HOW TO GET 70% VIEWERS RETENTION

sup guys here we are in a video on this video i'm gonna teach you how to get 70 viewers retention what is retention retention is the average
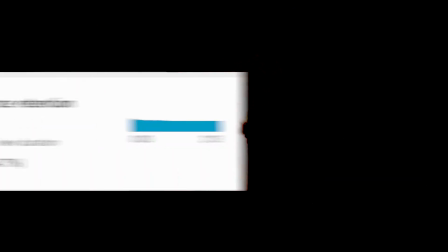8s
percentage of youtube video that people watch and videos with higher retention have a better chance of getting promoted by the youtube algorithm so if you want a lot of viewers and subscribers you have to get a very good retention so that youtube will promote your content how do you get a very good viewers retention that's what this video will be teaching you today when a lot of your viewers clicks on your videos and then exit after some few seconds certainly you are going to have a very bad retention so the big idea is to make them watch your video till end there are some few tips i'll be teaching right now and i promise that will boost your viewers retention let's get into it at first it's from the shooting technique get
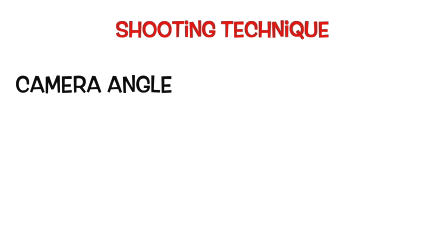44s
a very good angle to set your camera not too far but a little bit closer and not too close after getting a very good angle
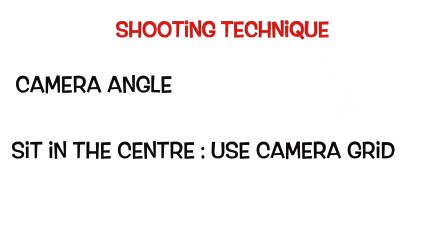52s
make sure you are sitting in the center so you have to use your camera grid the next thing is how you speak and interact with your viewers for
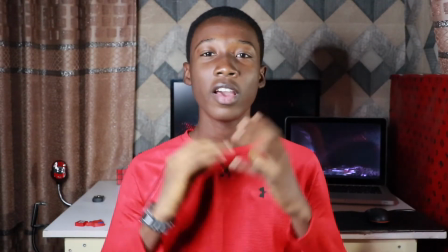58s example just watch this hello guys here we are in a new video on this video i'll be teaching you how to get a very good viewers retention
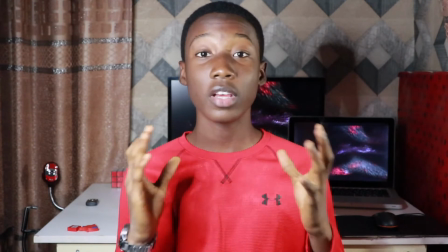67s and it's gonna be good so let's get into it and now watch this sup guys here we are in a new video on this video i'm
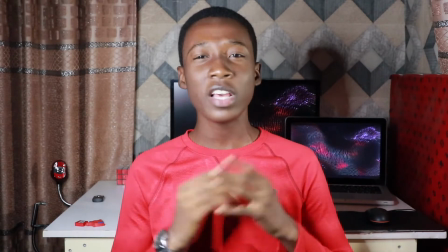76s
gonna show you how to boost your audience retention so stick and watch till end so that you will see all the steps let's get into it and And there's a big difference, if you are talking slowly and not active, your viewers will get bored and they will quit the video. You have to be active, speak louder with confidence. When you are talking, make sure you are looking at the camera.
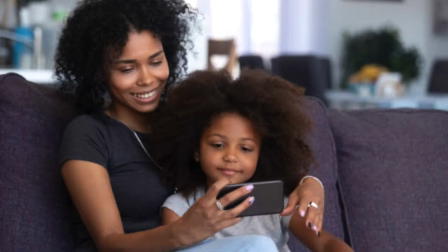94s
And that makes your viewers engaged and will like to stay and watch the video till end. Before shooting a video, make sure you are having a write up of what you are going to say. Because without a write up seriously, you'll be confused or even forget some points. Change your camera angle and background time to time. Just imagine eating the same thing in the morning, afternoon and night. No matter how delicious that thing is, you won't like to eat it anymore. And that's why you have to always introduce something new to your viewers. Like changing the camera angle or changing your background and things like that. And now we are done with the shooting part. Most importantly, the editing part. This is your last chance to make your video amazing. So make every second count. When editing your videos, make sure you add jump cuts. Jump cuts is the zoom in and zoom out you see in clips. For example, this, this, this. That's what I mean by jump cuts. And almost every professional YouTuber or professional editor use this.
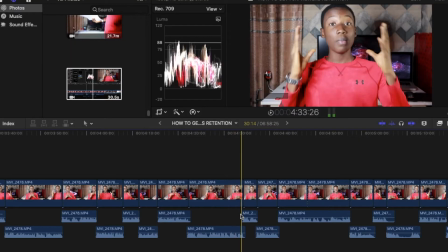148s
And it's so simple. So after adding all your clips to your timeline, zoom in in the first one and zoom out in the second one.
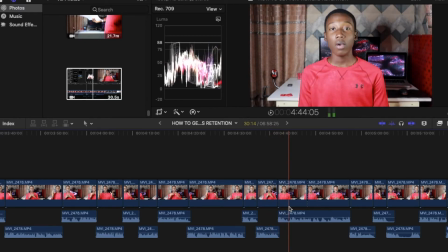154s
Zoom in in the third one and zoom out in the fourth one. That's how it works. That's jump cuts. This resets your viewers' attention. Just watch this for example. sup guys here we are in a new video on this video we are going to talk about tech all people use tech
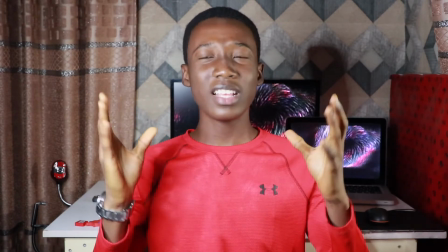168s
so and we are going to review some tech right now and the first thing is seriously you get bored without jump cuts but for example just
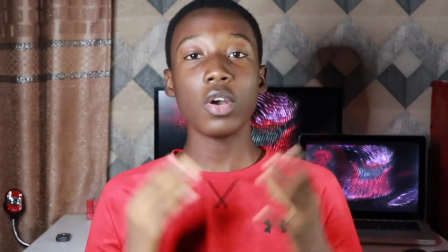175s watch this sup guys here we are in a new video on this video we're going to talk about tech i'm going to review a product i'm
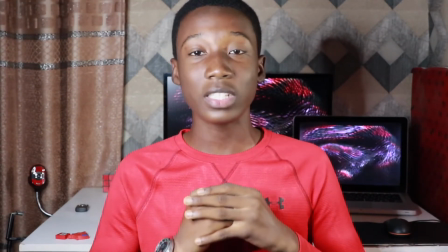181s having right now and i promise you'll like that you'll purchase it because that's the best tech and cheap tech i have right now so let's get into
it as you can see you can spot a big difference because zooming in and out sets your viewers attention but just watching the same thing over and over and over again is very boring so you'll like to quit the video the next thing that makes your videos better when editing is cambons cambons is a slow zoom we use to make our videos look much better for example this is the slow zoom i mean and it's also simple just go up
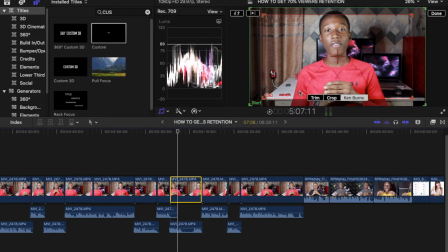212s
here crop and then you can find cam buns here you can adjust it the way you like it and then done that's all a cambon is added to the clip. The next thing is handheld effect but I'm not going to show you that right now. I've made video earlier showing you all the good effects. If you want to check out the video, it's still on the channel. 10 best effects in Final Cut Pro. I will leave a link in the description for that. So let's move on to the next one.
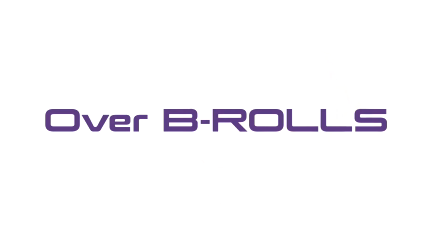235s
The next thing is no static footage. Use a lot of bureaus. Use a lot of bureaus of a picture or video of what you are talking about.